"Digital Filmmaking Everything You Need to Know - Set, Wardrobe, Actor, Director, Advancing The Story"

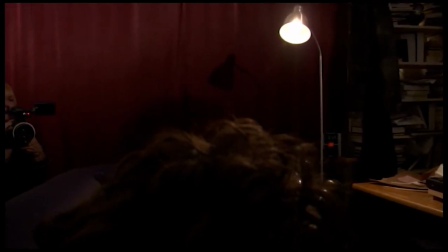It seems kind of amateurish when you see it all already in a good way, and now you see it in a bad way,
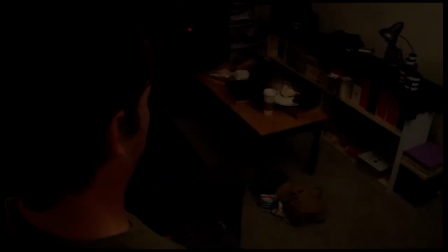but it's just one of those things where you really want to think about the blocking and the subject and the direction of the face way before you even arrive on the set, preferably in a storyboard. Here you can see the track on the left side. That's crap, that shot.
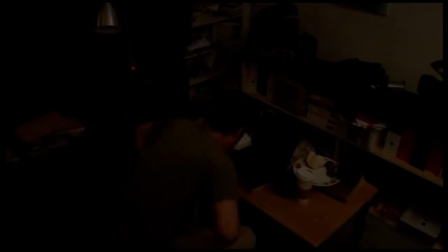We caught that later on, actually. And then you can see that the jib isn't following properly with him.
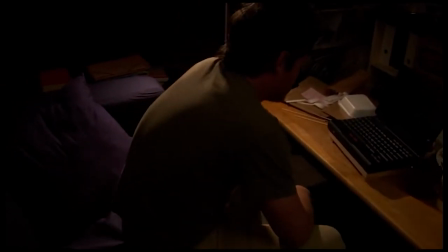It's kind of descending after he sits down where it's supposed to really keep track of him. It's cutting off the top of his head right there.
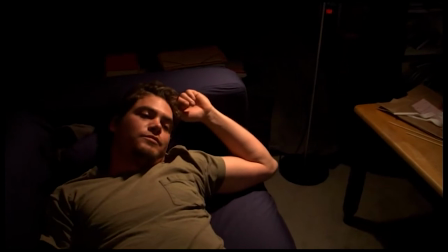and then when he lays down you can see the jib is also not keeping track of him and it kind of floats back down towards him and it makes a hard
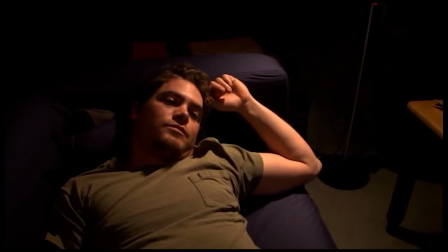stop at the end so all those things make sure make the shot essentially unusable and then we have to do it again
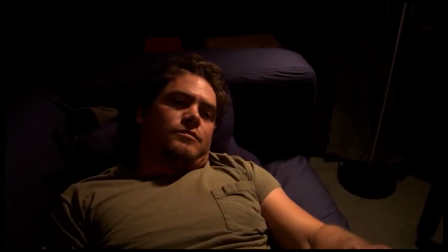also jake wasn't exactly sure which hand he's supposed to
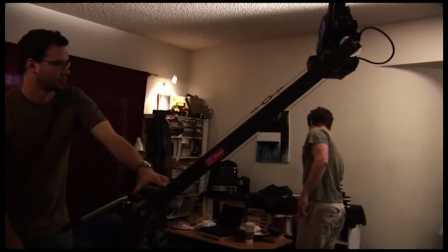reach out with because we hadn't gone over that here's
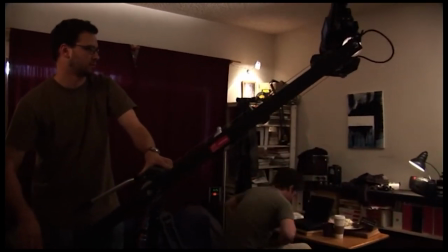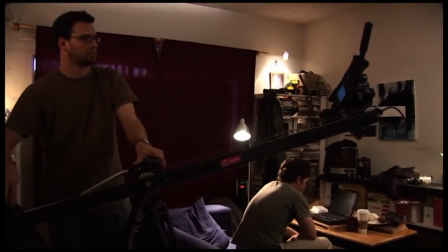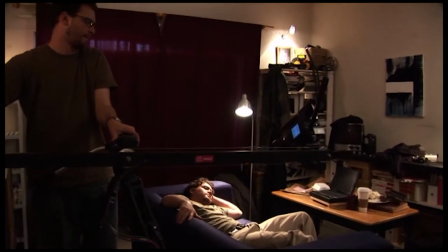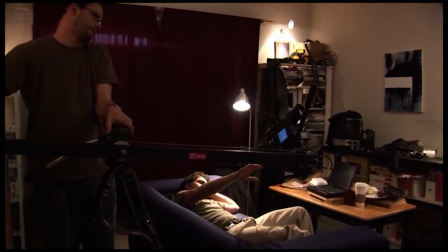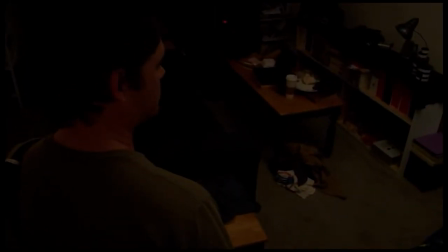the track again on left-hand side. You can see that very clearly the track for the dolly. We're going to go ahead and attempt the shot again. You can see my shadows there on the floor, and eventually I'll settle down so that the shadows will also settle down.
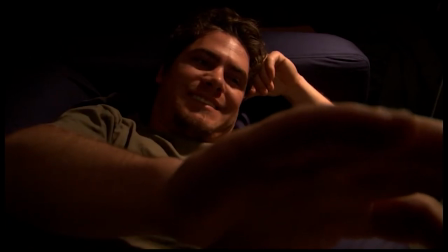There's a shot where we got too close to him, and he wasn't able to reach into the camera because the camera was just way too close.
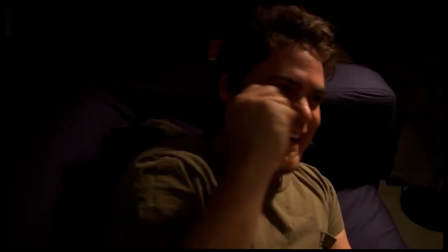Here's when we got too close to him again. These are all individual takes. We have to do it again and again and again.
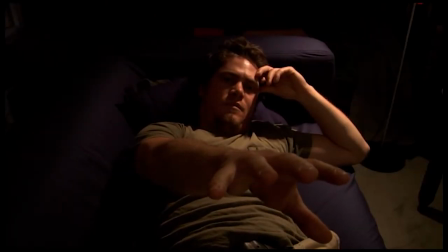Here's where he bumps his head, and here's one last take which we actually did not use. So we had to do 15 takes to settle on one that we actually liked, and that was take number 13.
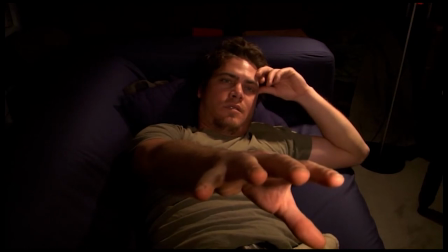And sometimes you have to do that. Sometimes you have to perform the entire action 15 times really to allow the actor to kind of move into
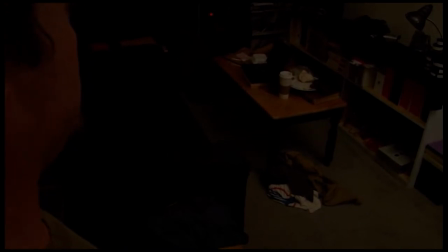the role better and rehearse something enough times that it actually feels realistic and feels good.
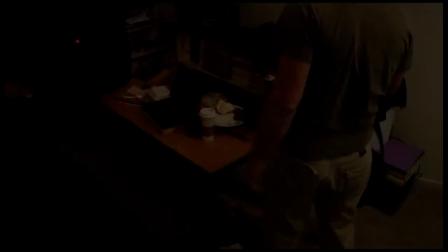And if you're shooting in a nonlinear kind of manner, if you're shooting to disc instead of actually to tape, by all means, you do not have to keep all those takes.
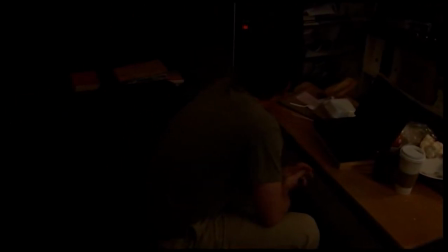You can review them in the field, or if you are reviewing them as you go on a nice large monitor, you know exactly what you're getting, then there's no reason to keep all those other takes.
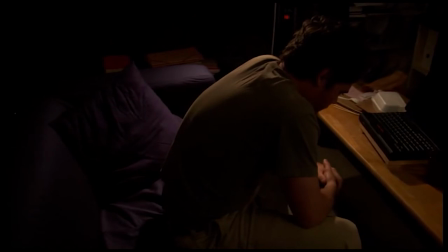I mean, we shot take number 14 and 15 essentially as safeties.
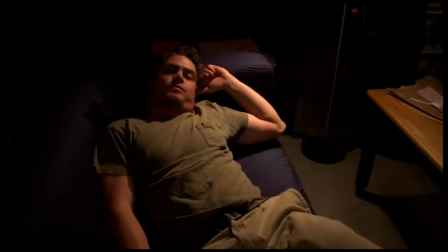We already knew that take number 13 was going to be our best one, and there's really no reason to keep all the other 12 that came before.
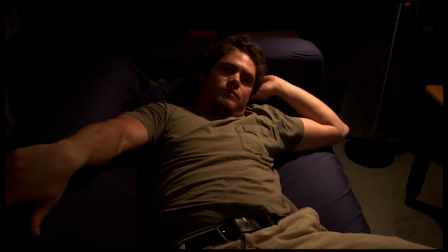If you want to, you can, but if you're conserving space, you really don't have to do that. If you're shooting the tape, then it doesn't really matter.
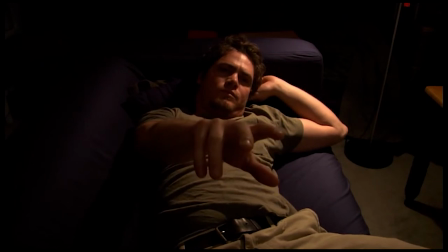It's a moot point. You already have it on the tape, But when you are shooting to disc, you can go ahead and delete anything that you don't enjoy.
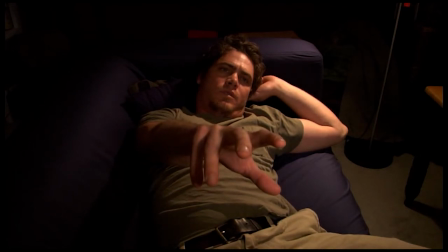We kept everything essentially because we're doing this presentation here, and it's good to show all the bad takes, but you do not have to do that.
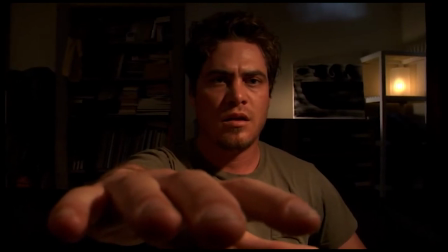Okay, so in this scene, all we did is essentially whip the lights around,
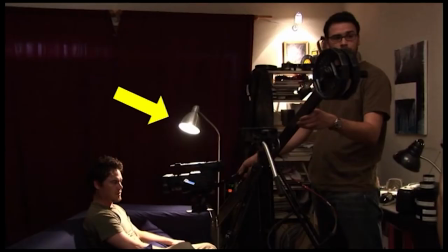and are you still using the exact same practical 75-watt lamp to light his face?
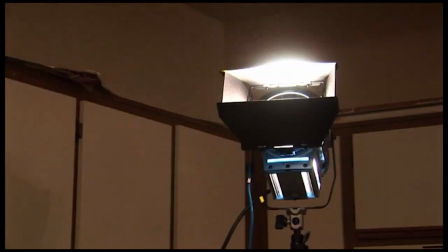and we're also still using the RE 650 watt light as
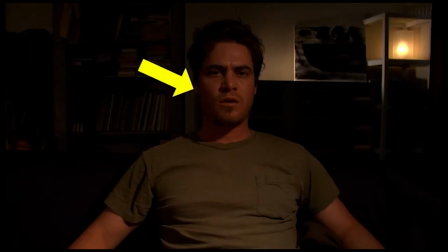bounce off of the left side to fill in the shadow side of his face.
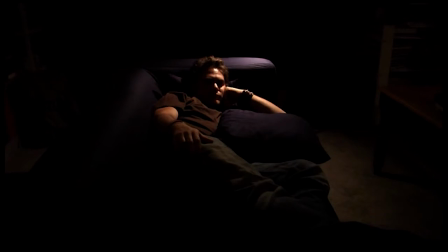Otherwise, as we've seen before, the shadow side becomes completely black and you can't see anything in there.
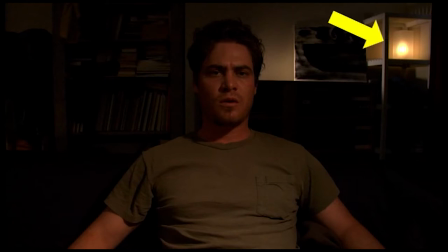You can see there's another practical lamp in the background there in the top right hand side and that's just kind of in there just to kind of liven up the background a little bit. You can see a little back there and there's also a light right behind his head, also illuminating that painting that's sitting on the shelf.
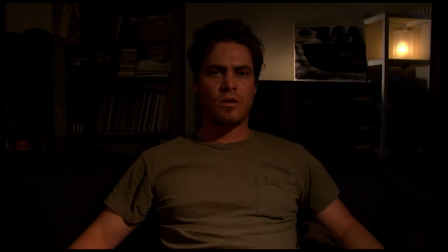And all that is just a small 20 watt equivalent light that's very, very soft and dimmed down.
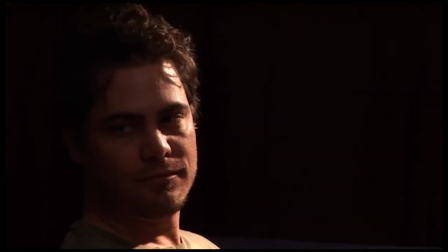And essentially in the shot, it's where he has come back into his world and he still has his hand outstretched.
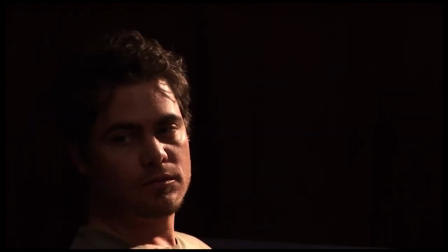And then he pulls his hand back down and he's panting and he's just, you know, come out